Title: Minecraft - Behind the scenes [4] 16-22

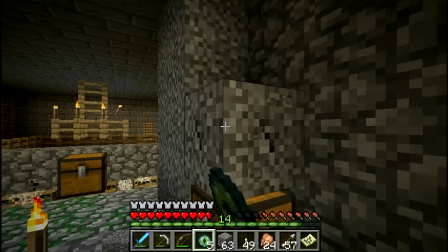16:23 Edited that together as smoothly as possible.
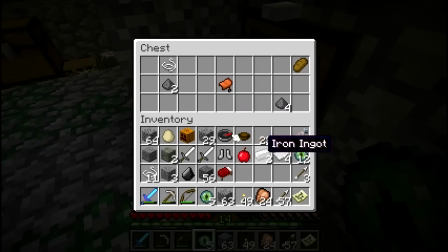16:28 As to the ladder earlier, it has been mentioned that you can hold shift while on ladders, and you will hold onto the side and not be constantly going up and down.
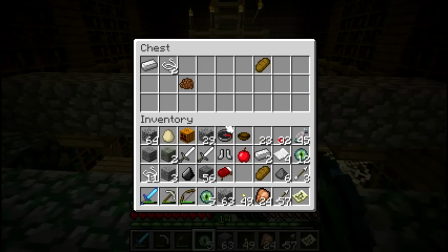16:38 Though I know this now, I did not actually know this at the time, so that's something I learned from the viewers.
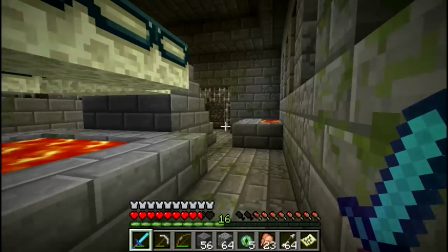16:46 Video 22, right at the beginning, I'm walking into the end.
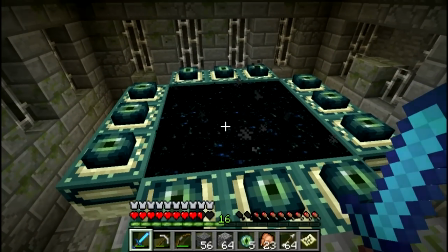16:56 And the majority of this fight is actually done on a server.
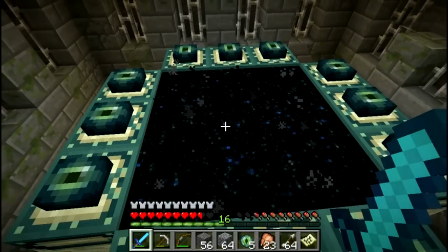17:00 And it was done on a server, so once again my father could play cameraman.
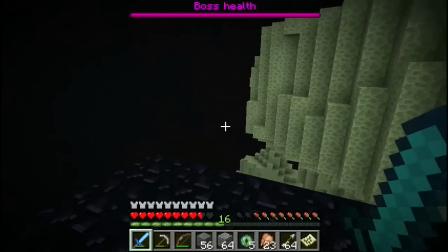17:07 However, this very beginning part, where you see from my point of view, is actually done single player.
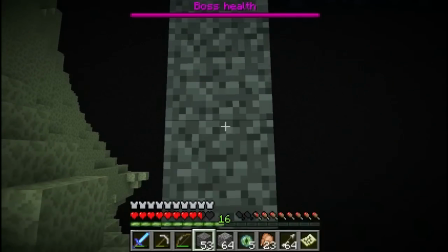17:15 And it was done single player, so I didn't have to bother mimicking my inventory and my level and everything before coming in here.
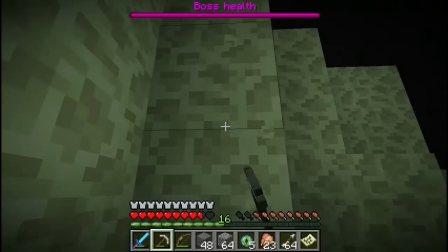17:24 So I just made sure that when we then went to friend's point of view,
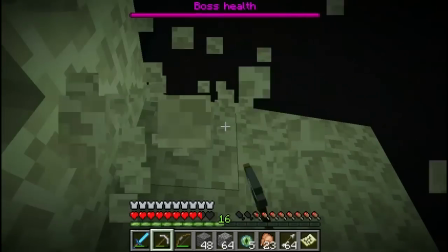17:30 that I was standing in pretty much the exact same place as before.
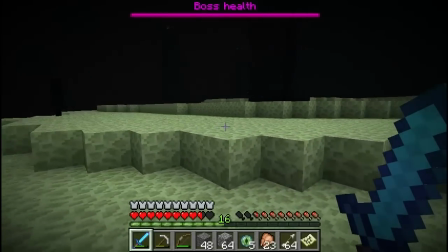17:35 I stood back so he could watch the entire thing while staying safe.
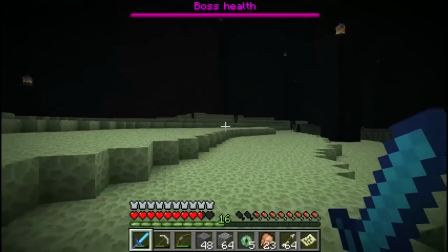17:40 It would overall give a more epic feel to the entire battle, but it was also building up to the very end.
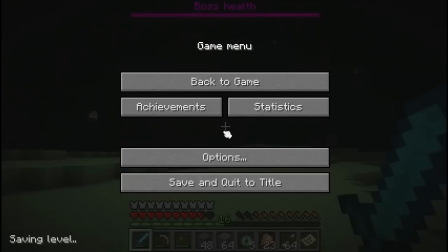17:49 Now, I am very sad that we cannot get the boss's health bar over top of friend's point of view.
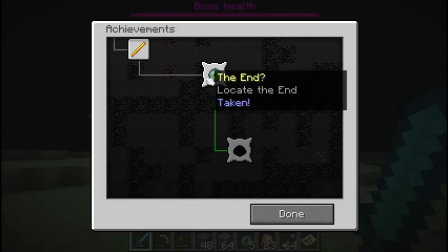17:58 There wasn't too much I could do about that, though, since he was doing the entire recording with the user interface turned off,
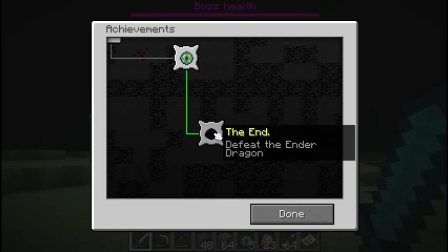18:05 and in multiplayer, the boss's health bar does not show when the user interface is turned off.
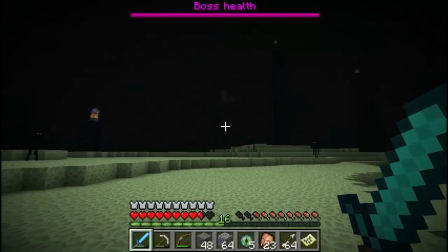18:12 It also makes it a little bit easier to see without all the fog around the corners of the screen. I also added a fair amount of the echo to my voice to show distance.
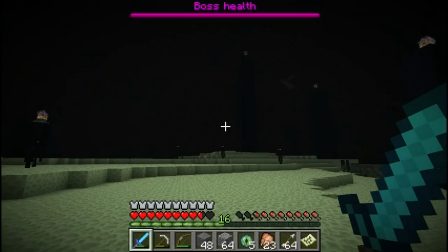18:25 It made the whole thing seem a little bigger and nastier and the like.
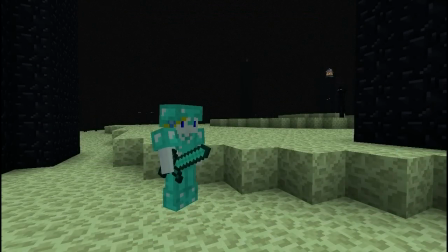18:30 I will say, though, that overall this is a very boring fight. The Ender Dragon fight, you see, his main offense is to push you around, is to knock you around, and normally that would do damage to you as well,
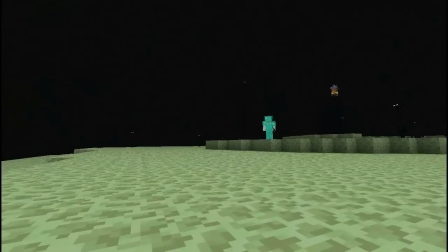18:49 but wearing full diamond armor, it does not,
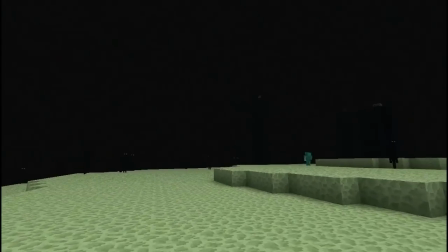18:53 which means it's pretty much just the slow process of taking out all the healing pillars and then taking out the Ender Dragon.
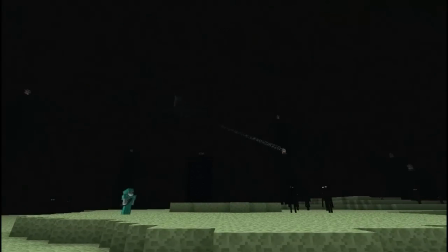19:03 It also didn't feel very epic in the originally, just because there was no music in the end, just this dead silence for so long.
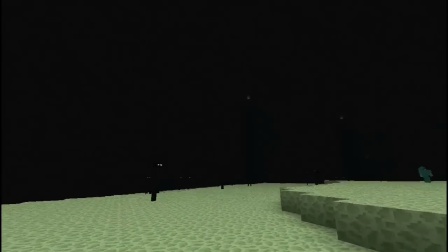19:11 So that's where, throughout the ending, I actually added a lot of music myself.
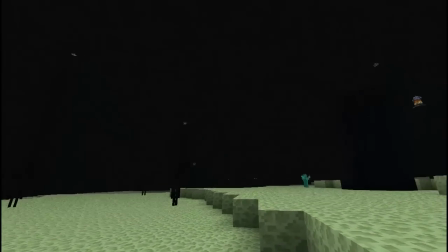19:16 This is all music from Minecraft. You can listen to it on the various music boxes and music discs and the like.
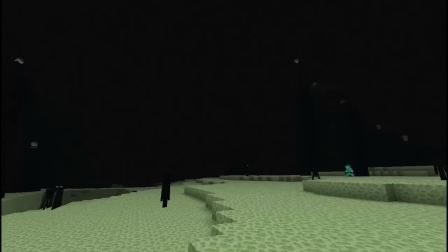19:27 And I do a lot of cutting around, especially once I get on top of the tower.
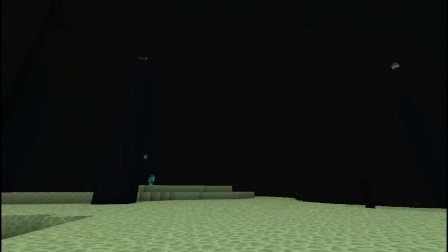19:32 But I do a lot of cutting around just because this fight on our own took about 40 minutes.
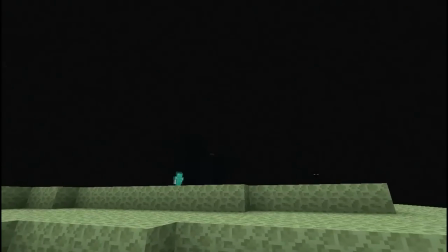19:41 Ah, two for one.
And it was 40 minutes of really boring.
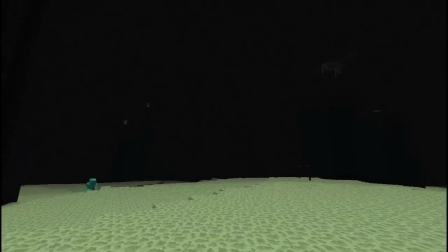19:47 And of course, I had to sit there and watch through the entire time and try to pick out good scenes here and there. This was entirely done post-commentary as well.
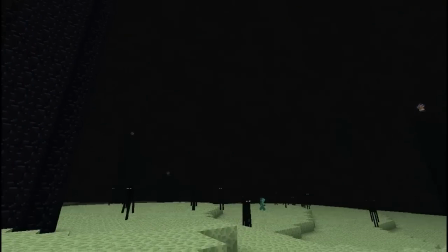19:57 But it was all to put together a decent end product for everyone else to see.
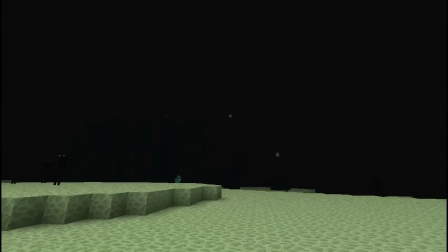20:04 Once I get on top of the tower as well, a lot of the tedium came from that,
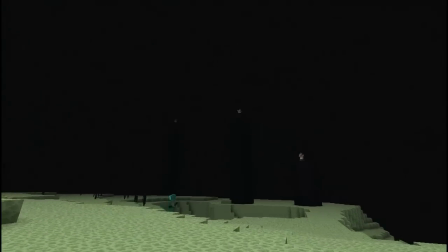20:11 despite my father being in creative mode and monsters should leave him alone, the Ender Dragon still went for him fairly often.
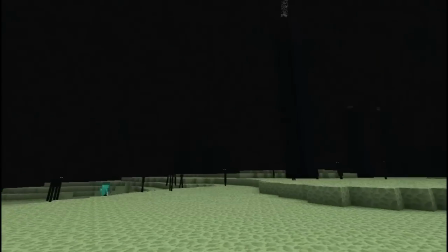20:22 In fact, he seemed to favor my father over me, which made it very hard for me to hit him.